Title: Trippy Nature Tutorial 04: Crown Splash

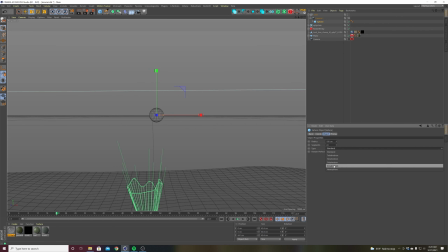(32:42)
And let's actually change it to an icosahedron, so it's a little bit more evenly distributed polygons. And then I put it into put a displacer object on there. And change the shading to noise.
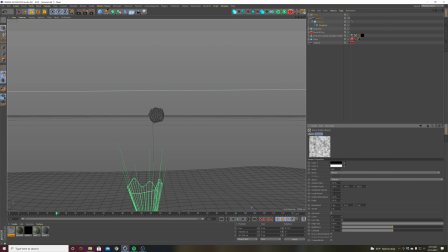(32:59)
And I'm pretty sure I just left it at the default noise and just increased the global scale so it's like a little more like that. And then I think I put the animation speed to like 2. Let's see if that does anything. Yeah, so see how it kind of moves a little bit?
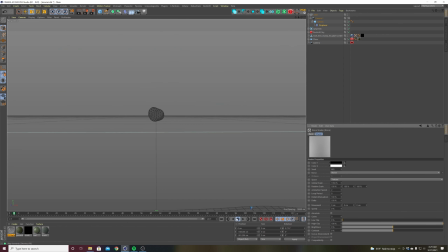(33:17)
A little more organic and a little bit less sphere-like. That's cool. Okay, and then I also put a taper on there. I think I did it, move it after the displacer. Oop, come on, right there.
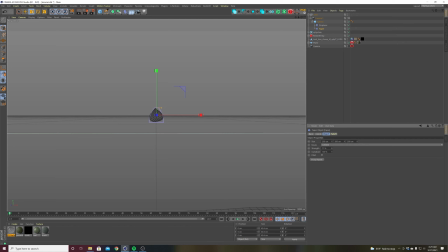(33:33)
So the taper makes it more like a water droplet. So it's kind of pointed at one end, and you can kind of change the height of this, maybe make the curvature like 0 or put a fillet on there.
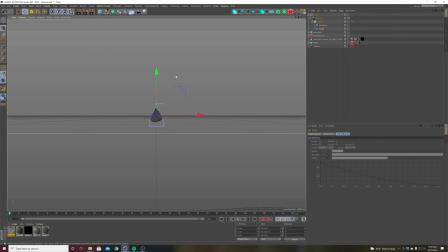(33:52)
And then you can kind of move the position of this to your heart's content. So that's basically what I did, so that it's like that. And then
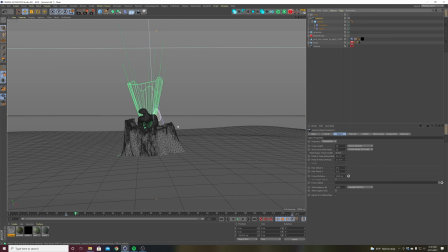(34:09)
I guess my camera would have to come all the way down to the stump, or maybe make my Y value
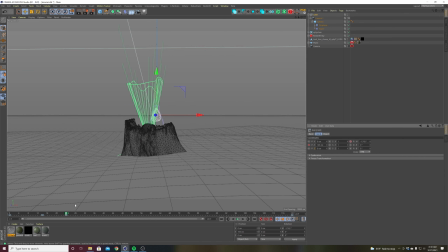(34:18)
a little bit more so that because otherwise if it just stops here, the water droplet doesn't actually impact.
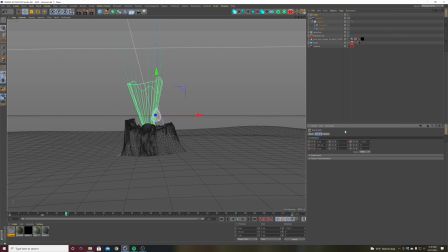(34:24)
So let's see, my Y is right here. Here's another little trick. So let's say I've got my camera already, all the keyframes are where I want them, the curves are where I want them, but I want to change a value, but I don't want to mess everything up.
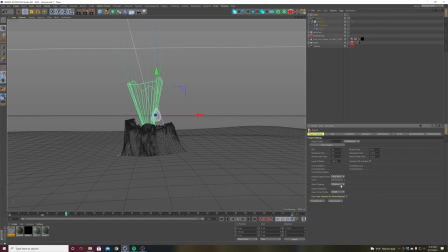(34:41)
If you hit Command or Control D on your keyboard, and you go to Key Interpolation, and then click Overdub, what that does is, because I can, go to my camera here, and then I can move this down to there,
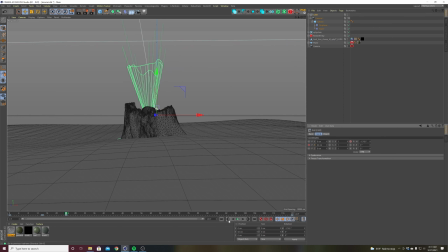(35:00)
and then re-keyframe it, and it keeps my curves, so everything stays the same.
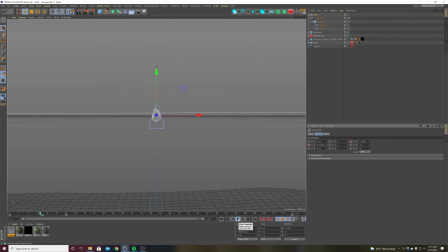(35:06)
It doesn't like reset everything to the default curves. So cool, looks like it's impacting. And then the last thing I did was right, I think on frame
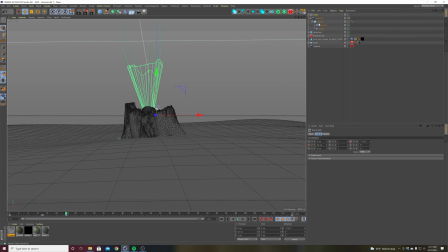(35:18)
23 or 24, let's see, on the sphere, I just went into the basic tab, keyframe enabled, and then went one frame more, and then turn it off and disable it. That way, it turns off the visibility of it, so it's not, there isn't just like a lingering drop there.
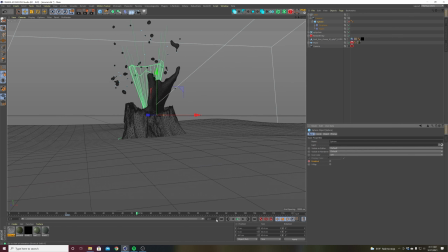(35:37)
So, bam, that's all I did. And then basically, you know, I timed this, I made it, we talked about this in the last scene, but all those leaves are coming up on frame 24 as well.
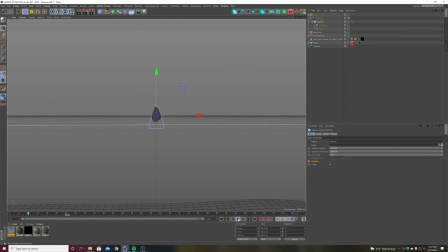(35:50)
So everything is timed to frame 24. So everything drops, bam, and then right on frame 24, everything explodes.
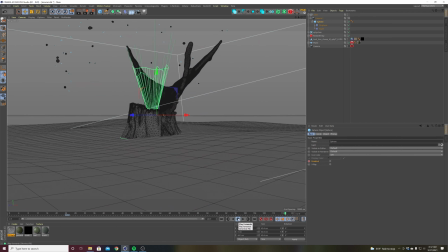(35:58)
And that is pretty much it. Let me know if you guys have any questions. I hope this was helpful. I know it's not like the prettiest explosion, but I just wanted to show you kind of how to use the tools a little bit.
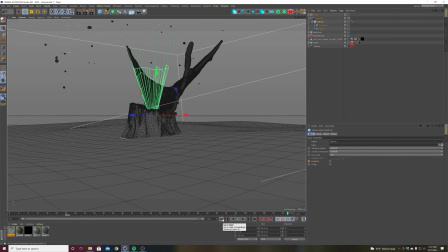(36:15)
But yeah, let me know if you guys have any questions in the comments. And hopefully I won't take so long to make the next tutorial. All right, thanks.